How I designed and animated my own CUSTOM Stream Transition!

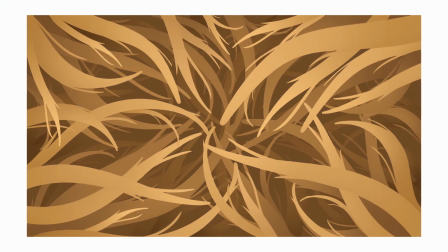Today, in this video, I'll be going over my thought process and the steps I took to make this transition screen come to life using Clip Studio Paint and Rive.
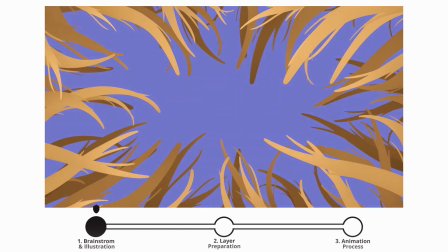I'll be splitting this video into three main parts, from the initial brainstorming stage and illustration process,
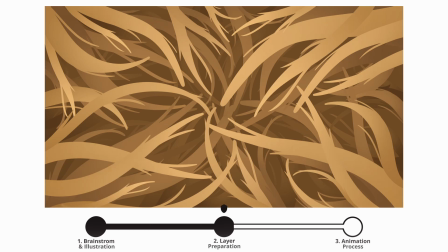to prepping the layers to be animated, and lastly, animating the illustration in Rive.
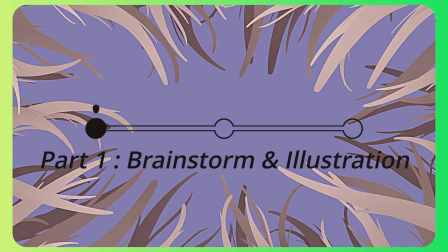But before all that, I needed to come up with an idea.
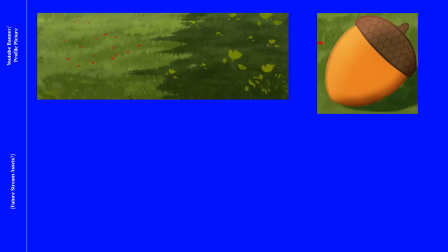Since I have a sort of nature aesthetic going on with my channel banner and profile picture, I knew I wanted something to match that aesthetic. So I came up with three ideas with that in mind.
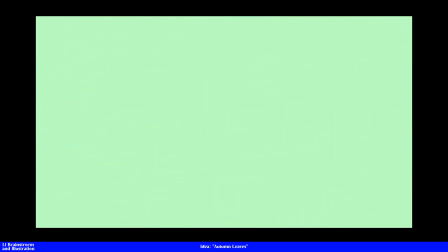The first was for a big group of leaves to come from the top left of the screen and exit the bottom right to just have a nice clean wipe transition.
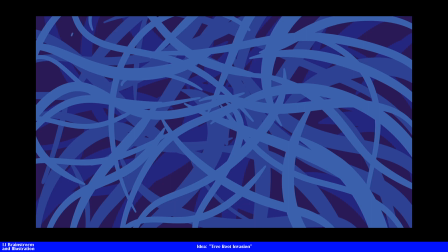The second idea was for some tree roots to come from all the sides of the screen, cover up the transition, then leave the same way they came in.
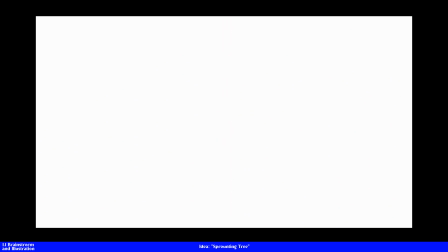The last idea I came up with was for an acorn to fall in the middle of the screen, then for a tree to sprout and have its leaves cover up the transition.
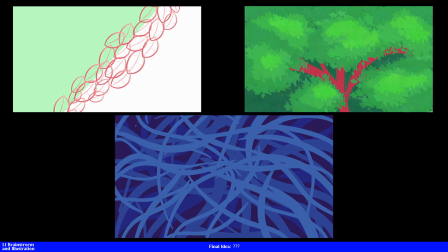I was hung up on this decision for quite a while, but as you've probably already guessed, I decided to go for the root transition in the end.
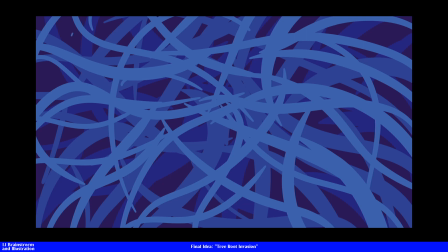Since I thought it would look a lot less cluttered than the leaves, and also because after giving it some more thought, I thought the sprouting tree was going to be a little too difficult for me to do. The next step was just to actually draw on the roots I wanted to use.
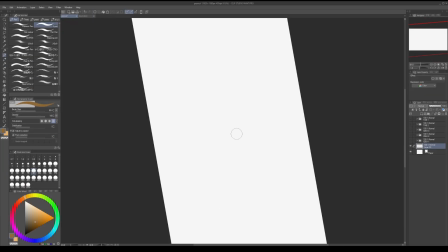So I created a new layer in Clip Studio and got to work.
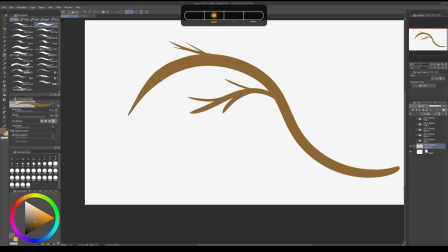Looking back on it, this probably took way more time than it should have, but in the end, I came up with this design.
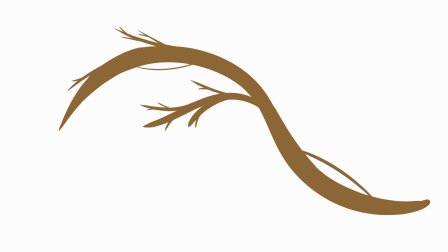And in the moment, I was pretty proud of myself for making such a sick and dynamic tree root. But the more I looked at it, the more I realized how needlessly over-designed and really shaped it was. So I scrapped it.
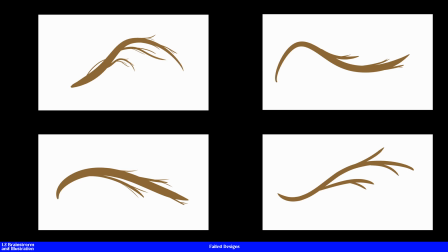After many more failed designs and way too many hours of me being a stubborn perfectionist, I came up with these 5 simple designs.
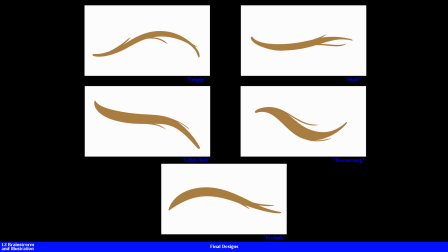And after giving them silly little names and a gradient, they were all ready for the layering process.
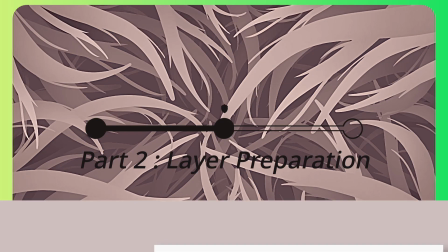To get the exact design I was looking for,
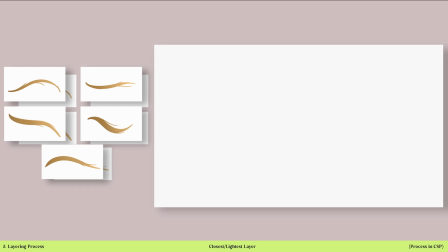I made duplicates of the original set of roots and moved the duplicates all around the edges of the canvas to places I thought they would look nice.
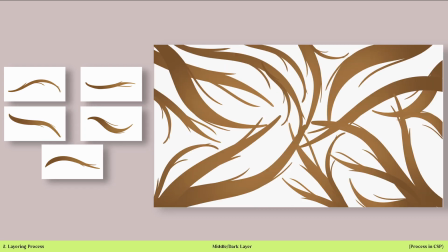I did this 2 more times, making the roots and their gradients slightly darker each time.
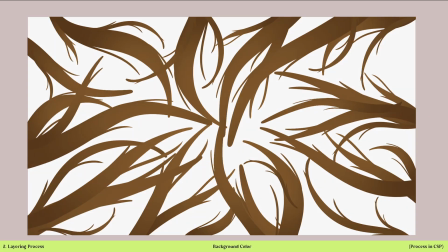I then color picked one of the darker roots and set that as the background to use in the transition later.
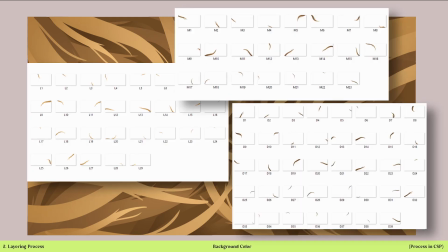And after exporting every single layer, everything was in place to start animating.
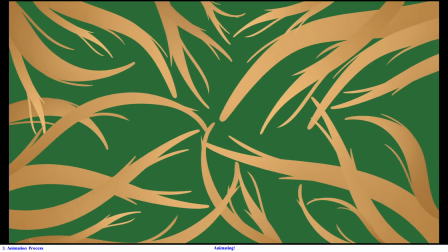The first thing I did in Rive was to import all the layers of one of the root folders, then make custom meshes for all of them and align them to the background.
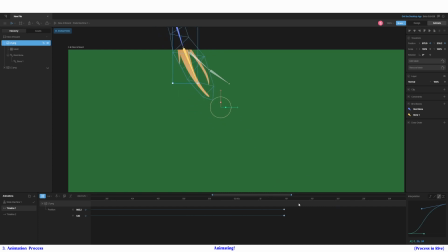Which, by the way, if you're planning on doing something similar to what I'm doing in Rive, you don't actually need to make new meshes for each of the things you're trying to animate. I did this because I thought it would make keeping track of what way the roots were facing a whole lot easier. Next, I keyframed their starting positions, moved it all the way to the end of the timeline,
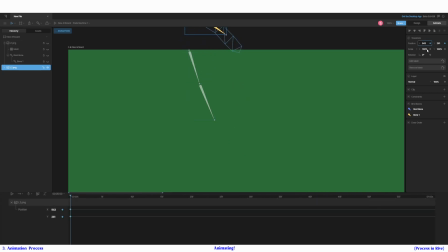then moved the root I wanted to animate off screen, and keyframed that position to the beginning of the timeline. I also let the animation play out for a few seconds before keyframing its position and making a copy of that keyframe and moving it up a few frames to give the root the effect that it was stopping before slowly crawling into frame again.
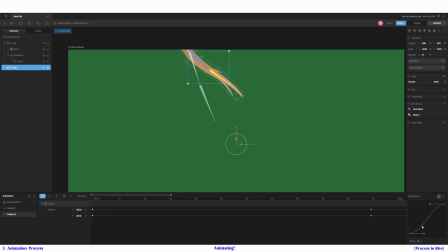To give the transition a little more pop, I also changed the interpolation of all the keyframes to cubic and moved the values around for each keyframe to make the animation a little more dynamic.
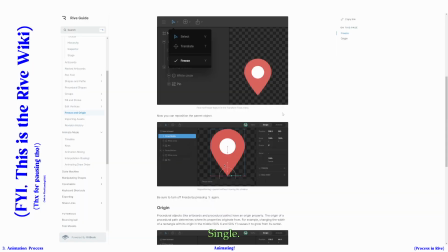I repeated this process for almost every single root, which, by the way, if you're wondering, was 90.
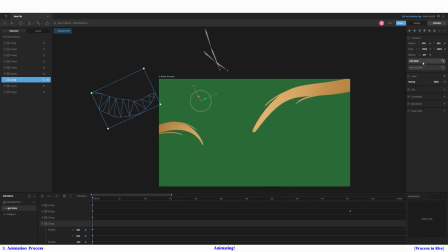90 roots. Thankfully though, because of how I positioned a few of them, I could make them a child of a bigger root, which is just fancy talk for whenever the big tree root would move, the small one would move too.
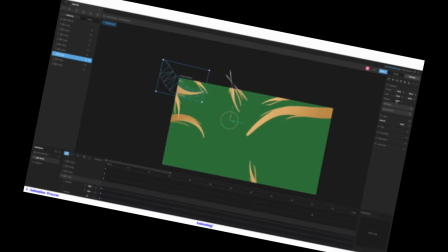And after many hours of contemplating why I chose to do this to myself,
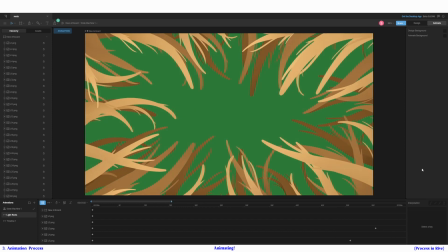I ended up with this animation that I'm actually quite proud of.